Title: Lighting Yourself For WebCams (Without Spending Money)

Hey, I today would like to talk about light. Now, we are all these days living in tiny little teleconferencing boxes, half our day, sometimes half our night. And in those boxes, I tend to notice a few patterns. There are people who look like they live in some sort of cave.
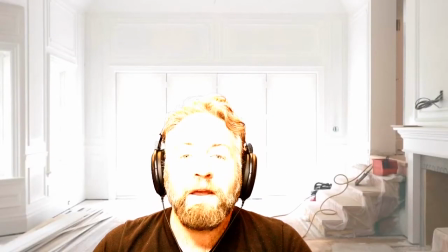0:21 There are people who look like they're spending their coronavirus quarantine in the sun.
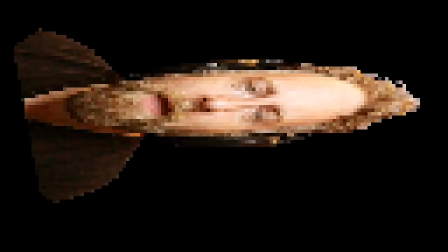0:27 And then there are some people who, well, I probably can't help these people, but we'll do what we can to try. Now, I'm a photographer, or at least I was when I was still allowed to go outside, and I love light. Humans love light. I imagine you have all sorts of ways to produce light sitting around your house. Light bulbs, windows, flashlights, cell phones, computers. We have all sorts of sources of light. We're going to use some of those to try to create the kind of light that actually looks good on camera. Let's talk about diffusing light. Now, if you've ever been to a photographer's studio, you may have noticed they use umbrellas. Sometimes they shoot light through it. Sometimes they bounce the light off the inside. And if you've ever been to a wedding, seen a photographer using a flash, notice they're rarely pointing the flash right at you. They're often bouncing it up at the ceiling or maybe off of a nearby wall. And if anyone has ever taken a photo of you where you have red eyes and look like you covered your skin in Vaseline, you're probably aware it's not enough to just point a tiny light at somebody and press shoot.
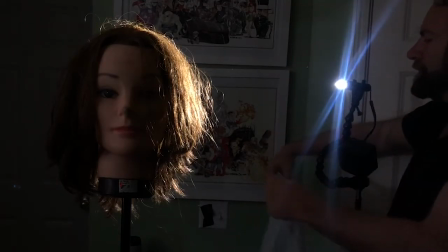1:38 Here is a really quick demonstration of hard light and soft light using a creepy head I purchased at Goodwill. I'm using a flashlight to simulate a single light source, the sort of light quality you would get from a bare light bulb or other small light. And I've got a typical plastic trash bag. It's translucent enough to let some light through, but opaque enough to scatter the light. It also smells like chemical perfume, but that's what I've got in my house. Notice what happens when the small light hits the trash bag.
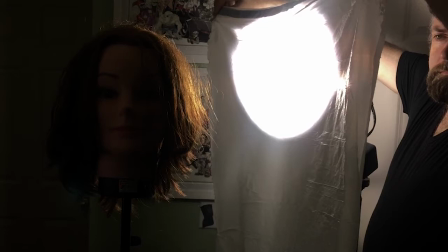2:04 It creates a much larger light source. The difference between these two light sources is the foundation of everything we're going to worry about today.
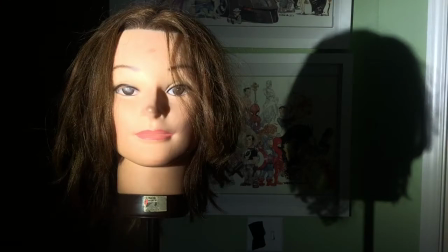2:13 Now here's what Creepy Head looks like with only the single small light source hitting it. The light is harsh and unflattering. Creepy Head here has the advantage of being made out of plastic, but if she had skin blemishes, this light would really show them off. Now, I've inserted the plastic bag between the light and the Creepy Head. The shadows are softer, and the highlights are not so blown out.
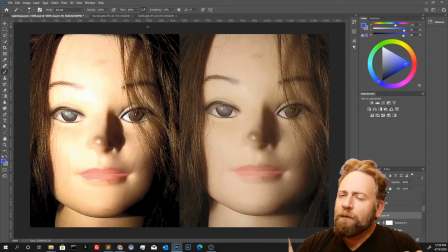2:34 Let's take a look at our two images close up. Now, when I look at the bare bulb image on the left, I see a couple of problems. Right here in the shadow of the nose, we have a pretty hard line. That can look good in a fashion model shoot with a model with perfect skin or a lot of makeup,
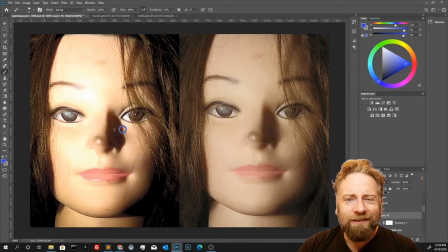2:49 where we really want to show cheek lines, but it's also going to be distracting. It's going to really make any skin imperfections show up, and it's just not a look we're used to seeing in real life. We're used to seeing people out in like cloudy days or with light bouncing off of walls, creating softer looks.
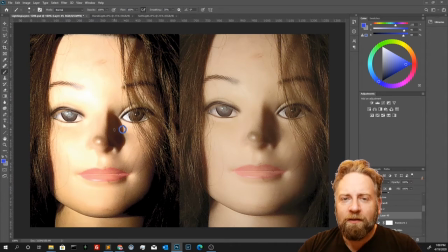3:04 A harsh look like that we tend to associate with pretty extreme environments, so it's generally just not a look that day-to-day people find all that attractive. The other problem I'm seeing is these highlights. If you notice here, kind of in the bottom of the cheek, right here on the brow, any detail is really blown out.
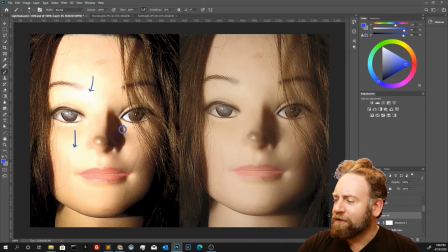3:23 Now, it can be tempting to say the problem here is that the light is too bright, but cameras can compensate for that.
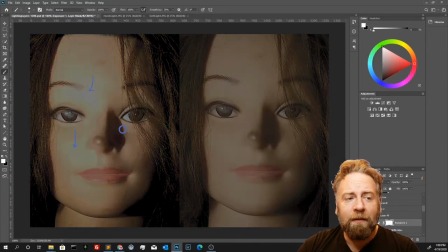3:29 It's pretty easy for a camera, especially most web cameras, to lower exposure or raise it up.
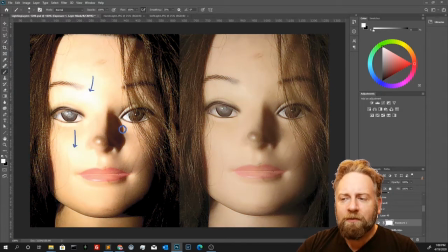3:34 So it's not brightness itself. The real problem is kind of the difference between the bright areas and the dark areas. So we have those brows compared to these shadows down here, say under the jaw. The contrast is high enough the camera is going to have a lot of trouble compensating for it. Now compare that to our image with the light diffused by the trash bag.
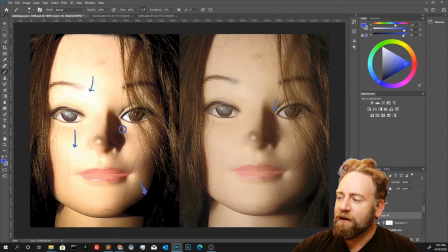3:54 You can see the shadows are a lot softer, so we get these nice smooth transitions between the shadow and the light. And you can see there's less contrast. It's not that contrast is bad, we just don't want too much.